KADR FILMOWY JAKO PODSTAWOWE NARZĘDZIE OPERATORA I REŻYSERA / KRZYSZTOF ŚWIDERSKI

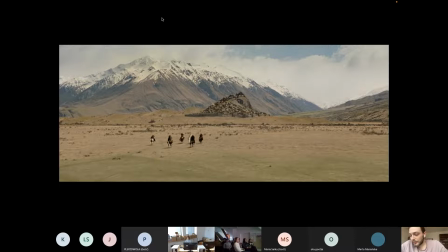(4:10)
Opowiada o świecie, w którym osadzona jest treść filmu. Opisuje stosunki między przyrodą, architekturą i człowiekiem. W tym kadrze człowiek nie jest tematem, jedynie drobnym elementem przedstawienia. I tutaj na przykład
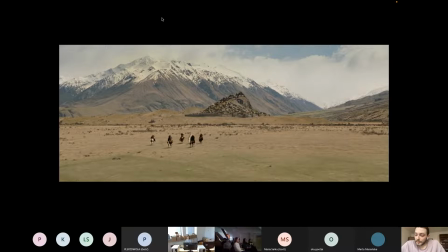(4:26)
przykład z filmu Władca Pierścieni, w którym to świat filmu jest niezwykle ważny. I właśnie dzięki temu, że twórcy w taki sposób nam pokazują też Śródziemie, czyli świat filmu,
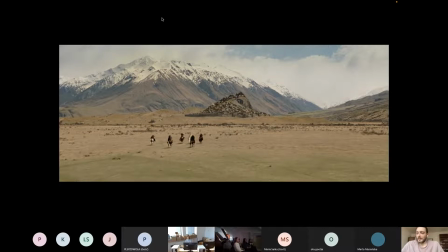(4:43)
ten świat staje się dla nas wiarygodny, jako dla widzów, tak? To jest niezwykle istotne, żebyśmy mogli uwierzyć w świat takiej opowieści i bohaterowie za pomocą tego planu totalnego często pokazują nam krajobrazy, różne budowle, tak? Niezwykle
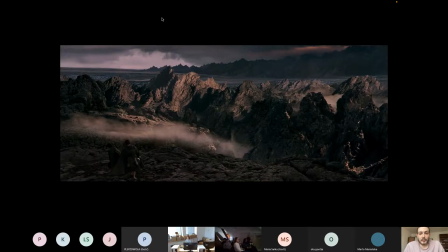(5:02)
niezwykłe takie przedsięwzięcia. Właśnie ten plan totalny w tym bardzo pomaga. Tu kolejny przykład też z Władcy Pierścieni.
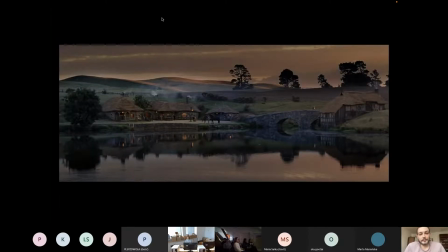A tutaj przykład zupełnie inny z filmu Interstellar. I to jest taki przykład, w którym widzimy w jednym obrazie bardzo wiele treści, ale bez wnikania w szczegóły, tak? Czyli kiedy twórcy pokazują nam w kinie tego typu obraz, możemy zauważać, co się na nim znajduje i wiązać sobie z tego taki obraz tego, o czym będzie film albo o kim ten film będzie, tak? Czyli tutaj widzimy pewien dom, widzimy jakieś maszyny rolnicze, widzimy pole kukurydzy wokół tego domu. No i możemy z tego wnioskować, że film będzie opowiadał o farmerach, którzy uprawiają wielkie płacie ziemi i żyją w jakiejś takiej izolacji.
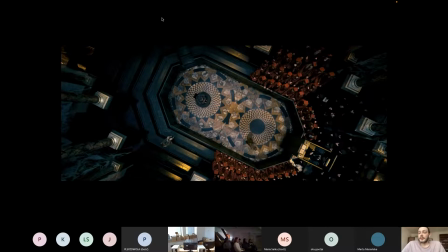(6:11)
No i tutaj inny przykład, moim zdaniem fajny, z Harry'ego Pottera. Jest to przykład użycia planu totalnego we wnętrzu.
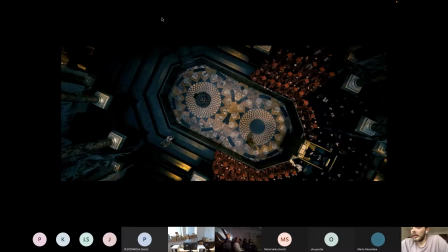(6:24)
Czyli nie pokazuje nam on krajobrazu, a bardziej skupia się na pewnej takiej symbolice, można tak powiedzieć. W tym kadrze widzimy przestrzeń jakiegoś wnętrza. Widzimy tłum ludzi z prawej strony.
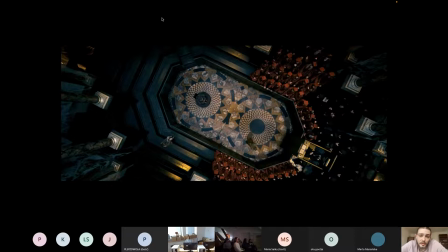(6:42)
I ten tłum ludzi kompozycyjnie oddzielony jest od dwójki, która znajduje się po lewej stronie. I jakby ten taki obraz pozwala nam na to,
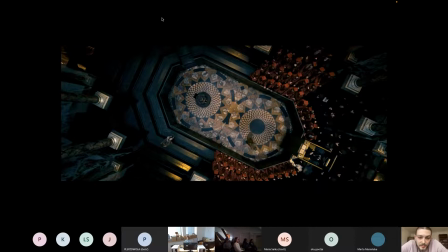(6:57)
żebyśmy mogli odczytać pewną relację pomiędzy tymi dwiema postaciami po lewej stronie, a tym tłumem po prawej. Tak? Czyli widzimy tutaj pewien proces i widzimy tę dwójkę, która jest w tym procesie osamotniona. Stoi przeciwko temu całemu tłumowi, jest w konfrontacji.
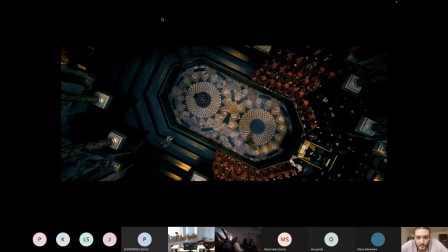(7:14)
I jakby za pomocą takiego obrazu w tym planie totalnym możemy odczytywać takie symbole, nie znając w ogóle kontekstu treści.
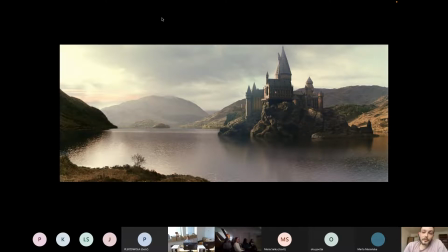(7:27)
A tu jeszcze też Harry'ego Pottera, tak? Przykład użycia tego planu totalnego w takiej formie właśnie pokazania nam tej przestrzeni, czyli takiego pięknego otoczenia, wokół którego znajduje się Hogwarts.
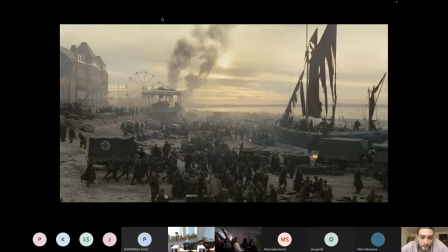(7:46)
Tutaj plan totalny z filmu Pokuta, w którym znajduje się wielu ludzi. No i tutaj to jest taki przykład, żeby zilustrować to, że właśnie to człowiek nie jest tutaj
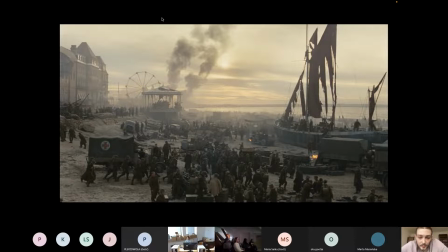(8:00)
tematem takiego kadru, tylko jest po prostu jednym z wielu elementów. Nic nie możemy powiedzieć z osobna o żadnej z tych postaci. Ci wszyscy ludzie tworzą taką jedną masę i są tylko takim, powiedzmy, wypełnieniem tego krajobrazu.